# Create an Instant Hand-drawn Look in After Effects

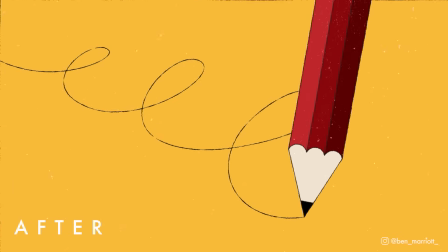In this video, I'm going to show you how to mimic a hand-drawn animation style with one layer in After Effects that you can apply over anything.
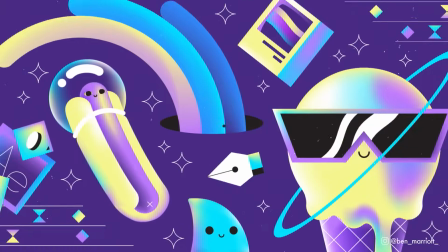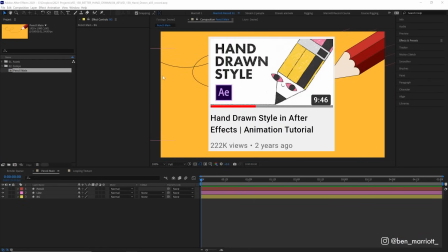Now, this video is an updated method to a tutorial I did a few years ago, but this method is much simpler, much more flexible.
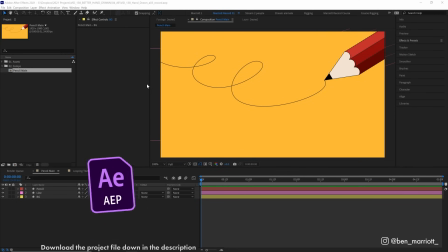I use it all the time. And of course, the project file is available to download for free in the description.
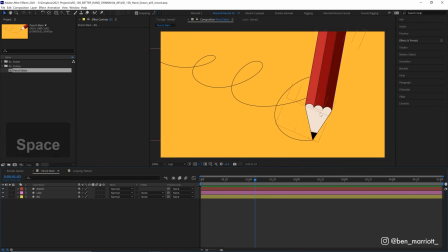So we've got this animation. This is all done with vector shape layers, but it looks too clean and too digital. Bleh, it makes me sick. We want to make it look more like it was traditionally animated frame by frame. Now, there's no substitute for the real thing, but that takes time and money. And this will get us close and takes only 2 minutes and costs nothing.
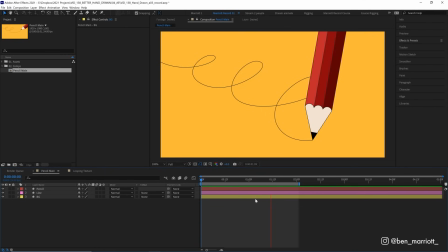And there are two things that are gonna get us there. One is frame rate. This animation is at 24 frames per second. Yours might be 25 or 30, depending on the video standards in your country. And traditional animation was mostly done at 12 frames per second, because that means you only have to make half as many drawings.
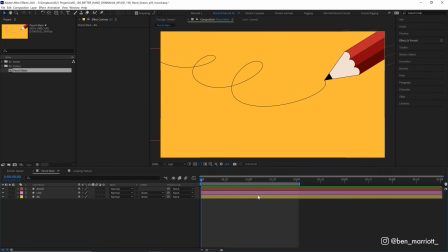So let's add an adjustment layer over the top of everything by pressing Ctrl, Alt, and Y, or Command, Option, Y. And let's name that layer Effects, because we always label our layers. And now let's add the effect Posterize Time to that adjustment layer and set the frame rate to 12 frames per second.
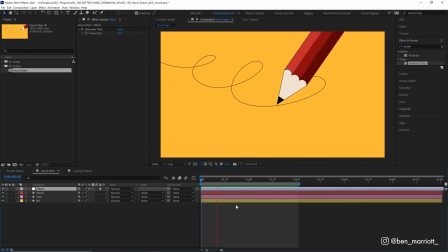Now it looks a little choppier, but that's good. It immediately takes off that smooth digital sheen from the animation.
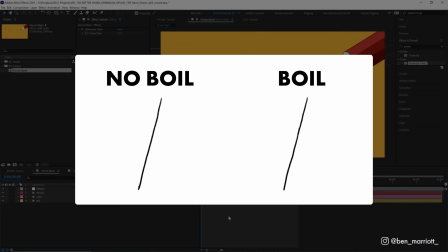And the second element we're gonna add is boil. Boil is when the lines in traditional animation move a bit between frames. If you're drawing the same line four times, it's not gonna be perfect. So the line appears to have this slight motion.
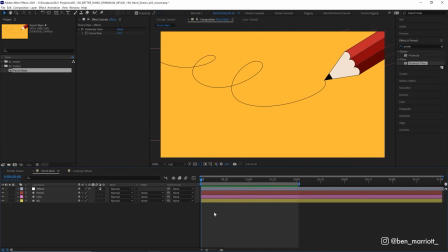So both of these methods are trying to imitate the imperfections of traditional frame by frame animation. And we can add boil with the effect Turbulent Displace. So let's add that to our adjustment layer. And we can see it's distorting our footage, but it's just too much at the moment. So let's turn the amount from 50 down to 4.
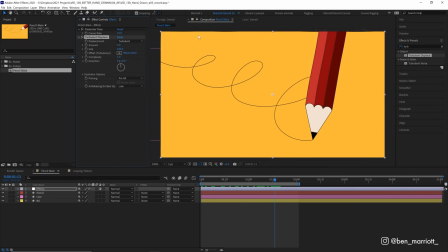And if we toggle that effect on and off, we can see it's added a slight wobble to our animation. But those distortions don't move, the animation just slides underneath them. To make those distortions move, we need to open up the evolution options on Turbulent Displace and add a simple expression to the random seed property. Random seed is a number that generates the randomness of the distortion.
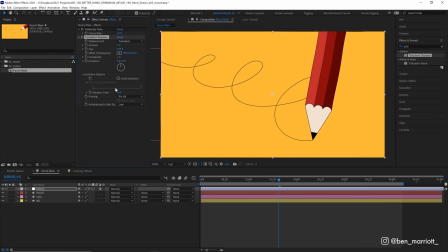So if we change this number, so we get a new distortion pattern, and we want to mimic the effect of us constantly changing that number and scrubbing through it.
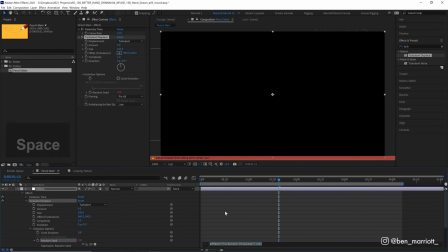So let's Alt or Option click the stopwatch next to random seed, and then type in the simple expression time asterisk 4.
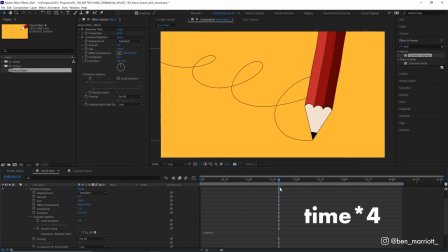Now time gives the value in seconds of the time that has elapsed in this composition, and multiplying it by 4 makes it 4 times faster. This composition is at 24 frames per second, divided by 4 is 6. So this distortion changes every 6 frames, which I think is a good rate that isn't too intense, but you still feel it.
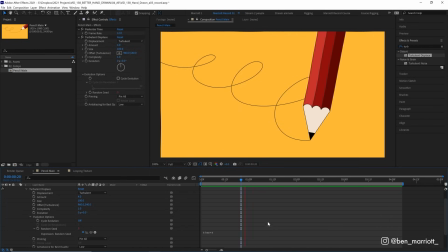And if you want it faster, you can increase that number to maybe 6 or 8. And if it's warping too much, turn that down to maybe 2. Now we might also want to mimic the texture of a pencil or a crayon or some other prehistoric mark-making implement that the barbarians used before the good lord blessed us with the pen tool.
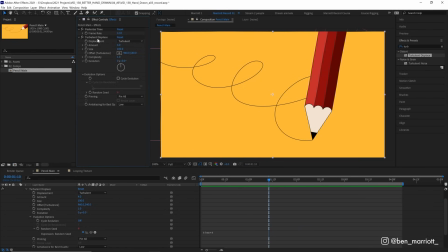And that we can do by using the same effect but on a smaller scale. So let's select this Turbulent Displace layer and duplicate it with Ctrl or Command D. And in this one, let's turn the amount up to 30, but then reduce the size really low, down to maybe 2.
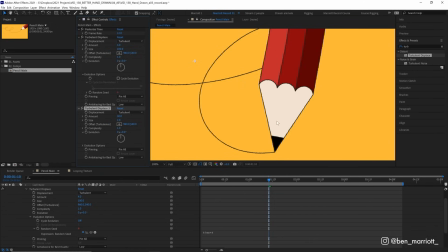Now we've got some small variations in our line that a rough pencil might make. And to add more texture, we can increase the complexity from 1 to 2. And that just gives a bit more fidelity to these edges and makes them a bit rougher. You can increase this even more, but the more complexity, the more render time.
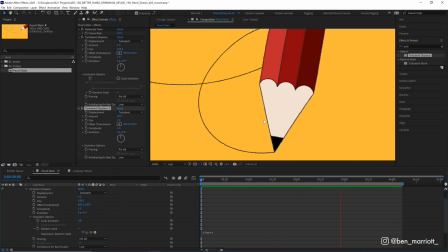And of course, this Turbulent Displace has the same animation on that random seed property, so it all moves together.
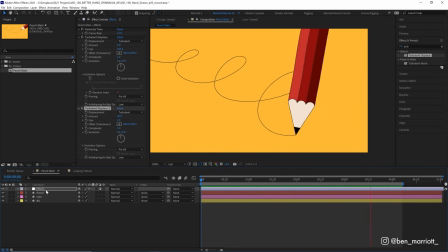And because all of these effects are on this adjustment layer, you can copy this over your whole project and anything underneath it will have this boil. Now, for some extra variety in maybe the line width in some specific areas, we can choose a layer, this time our line, and add the effect roughen edges.
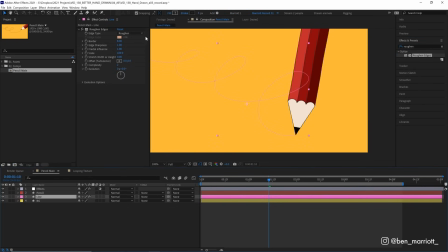Our line's so thin that pretty much gets rid of it. So we need to lower our border from 8 to maybe 2. Now we've got some good variation and maybe increase the edge sharpness from 2 to maybe 5, just so it's a little crisper. And of course, all of these values can be tweaked to alter the strength of the effect. Now this boil is overall, I think, a little bit strong.
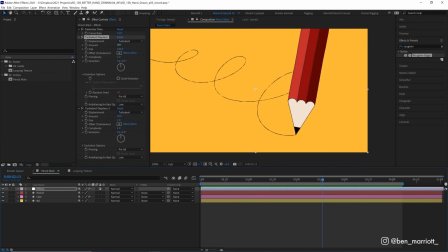So I might turn down the amount on our first Turbulent Displace from 4 down to 2, just so it's a bit more subtle.